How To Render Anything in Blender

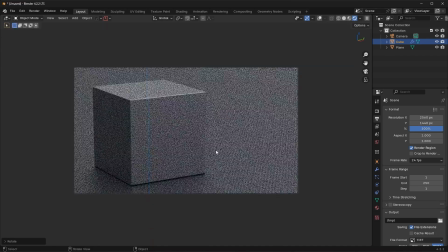(8:14)
Sometimes I like to keep it a little bit biased so we kind of have a bit more dynamic elements in the scene.
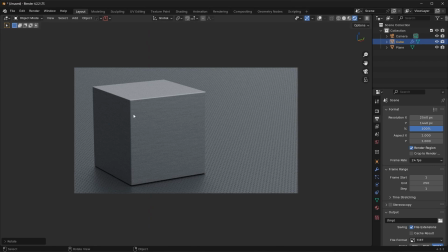(8:20)
So maybe this face is a bit longer than this one here. That can make your renders look a lot more dynamic as well. Another thing I see people do is they zoom in the camera too much. So it's like very claustrophobic.
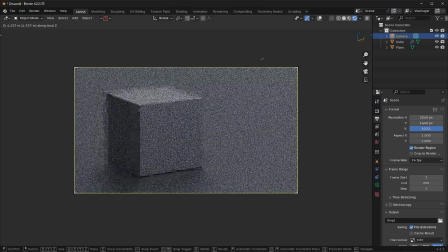(8:32)
Don't do that. Something like this is okay. And also don't zoom out too far. It's a very simple fix.
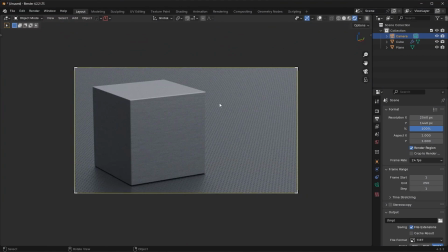(8:38)
Just, you know, use your intuition here. You can kind of feel it out more or less. Now, if you want to increase the brightness of the scene, you can do this by going to the world panel and you can make the strength like 1.2,
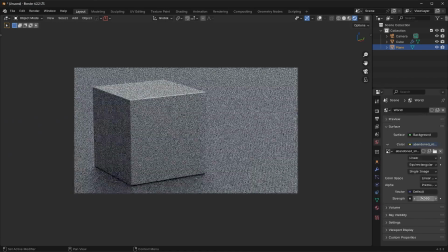(8:52)
1.3, whatever. I would not crank this up very high. I would crank it up very slightly. And then if you need to make it any brighter, you can always do that in post-processing. But you know, 1.2 in the strength is okay here.
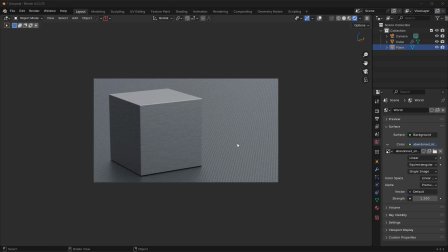(9:05)
It's a little bit brighter and just looks a bit better. Now, another thing we could do is we could take this floor and maybe rotate it a bit on the Z-axis.
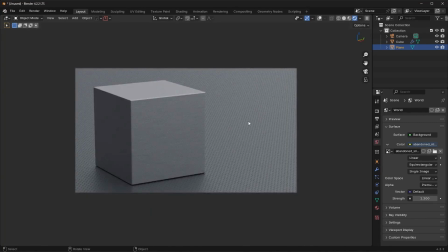(9:14)
Notice that it's kind of linear. It's like you can see this texture going in one direction. We can kind of make this look a bit better by just rotating the floor. And now we don't have this like linear, like straight line effect going on.
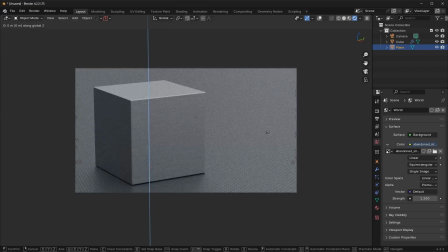(9:27)
Now it just kind of seems a bit more calming in the scene. And then I'm just gonna move this floor up just a little bit here.
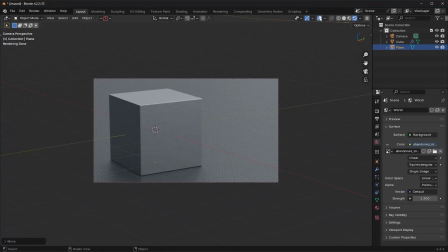(9:34)
And my favorite hack is you can actually turn off the overlays and select objects that way just to see what's going on.
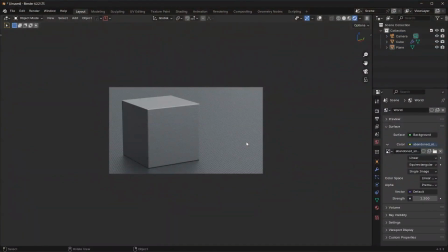(9:41)
And at this point, we have a pretty basic rendering setup. It's really that simple.
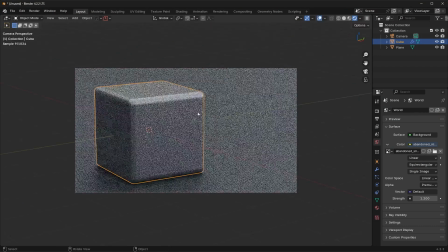(9:46)
And notice how different elements within the scene. For example, if I like add in a bevel, notice how this beveled element actually captures the light even better.
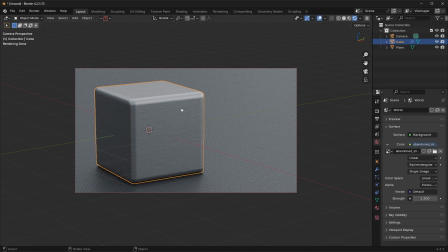(9:55)
So it's not only the light, it's also the shapes and the designs and the angles of your models that will make the scene look different. It's not always just the lighting. Notice how if I add in a bevel, you know, it looks a bit different, right?
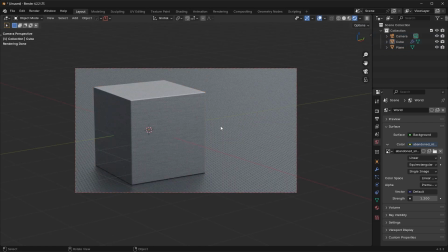(10:09)
So I'm just gonna keep that default setup like we have before. Looks pretty cool. Now, I think this left side is a little bit too dark.
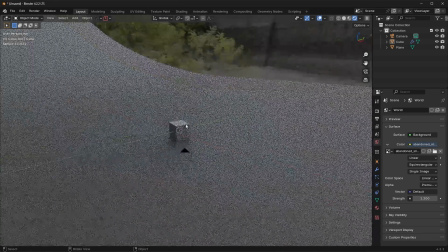(10:17)
Now, what a lot of people do, and this is just, it's a complete beginner's mistake.
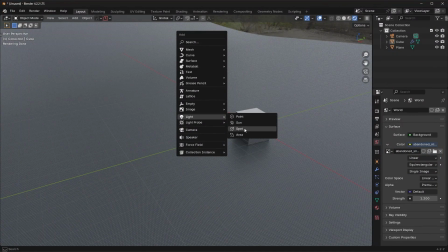(10:22)
I used to do this as well. They'll take like a, I don't know, like a an area light, for example, and then they'll rotate it.
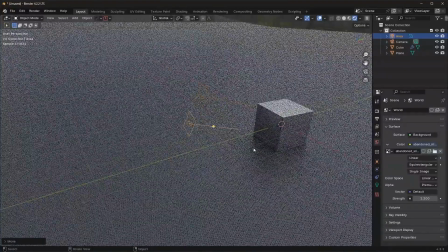(10:31)
So that way it's like facing, you know, this area. They'll scale it up. I see this all the time. And then they'll go in here, they'll increase the power, and that's how they'll do their lighting.
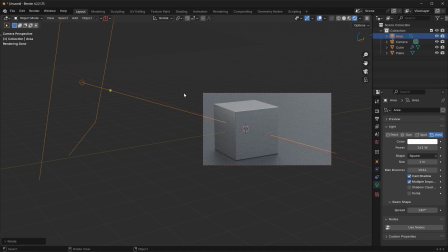(10:42)
Do not do this. Like, just don't do this. Use something called a reflector instead. It's gonna look a lot more soft and it has more control. The way we do this is we add in a plane.
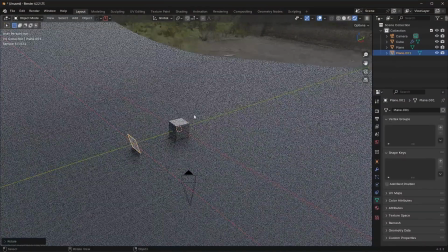(10:55)
We take this plane, we move it back, we rotate it a bit, we just scale it up, just like that.
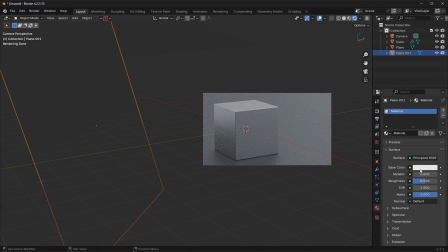(11:03)
And then what we can do is we can just make a new material, make the roughness set to 1, just make it purely white.
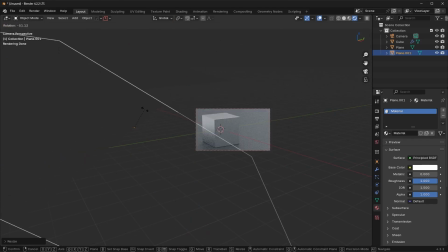(11:09)
And then what you can actually do is you can use this reflector here to soften that a bit.
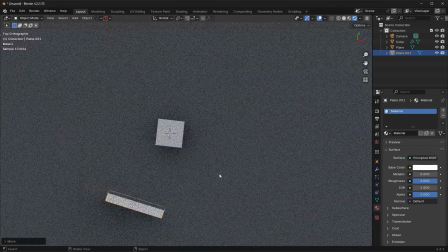(11:17)
Okay, sometimes you might want to go into the top view and just kind of change the angles and position,
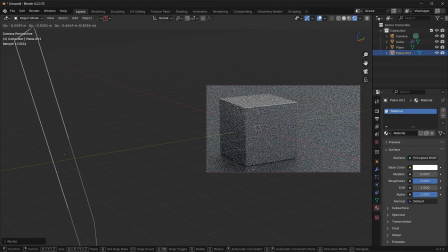(11:22)
and notice how if I move it closer it's brighter, if I move it back it's a little bit softer, and it's not so heavy.
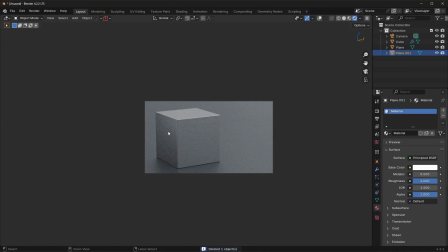(11:30)
Now if I delete this, you can see it goes from dark, and then if I undo that it goes back to this like brighter element.
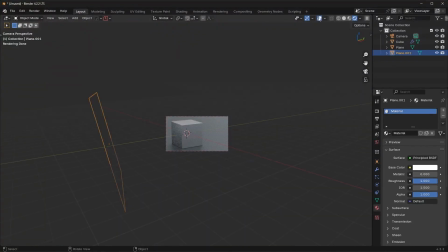(11:37)
So I could either move this back even further, so I could just move it back this way, right? Now it's a little bit better. Or what I could do is I could actually take this color and just make it a bit darker as well.
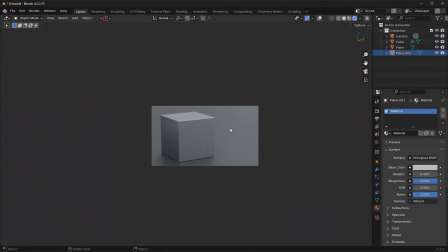(11:53)
That'll just give you a little bit more control. Now in this case, I think it actually looks better to keep that set to white and to simply move this back,
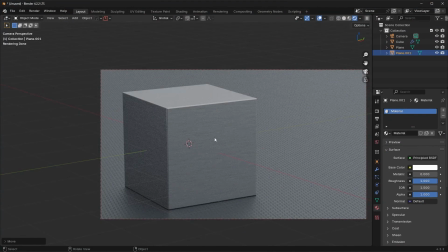(12:01)
just so that way the effect isn't so heavy. So you can see that just kind of brightens things up a bit.
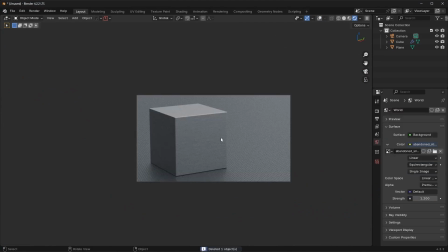(12:08)
It's very subtle, but it does look a little bit better. Again, that's the before and that's the after.
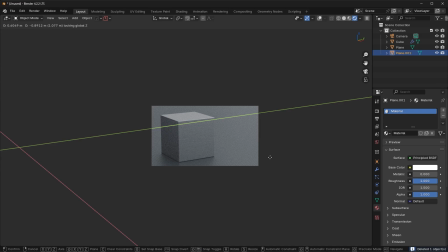(12:14)
And you can just kind of move this around and see what you like.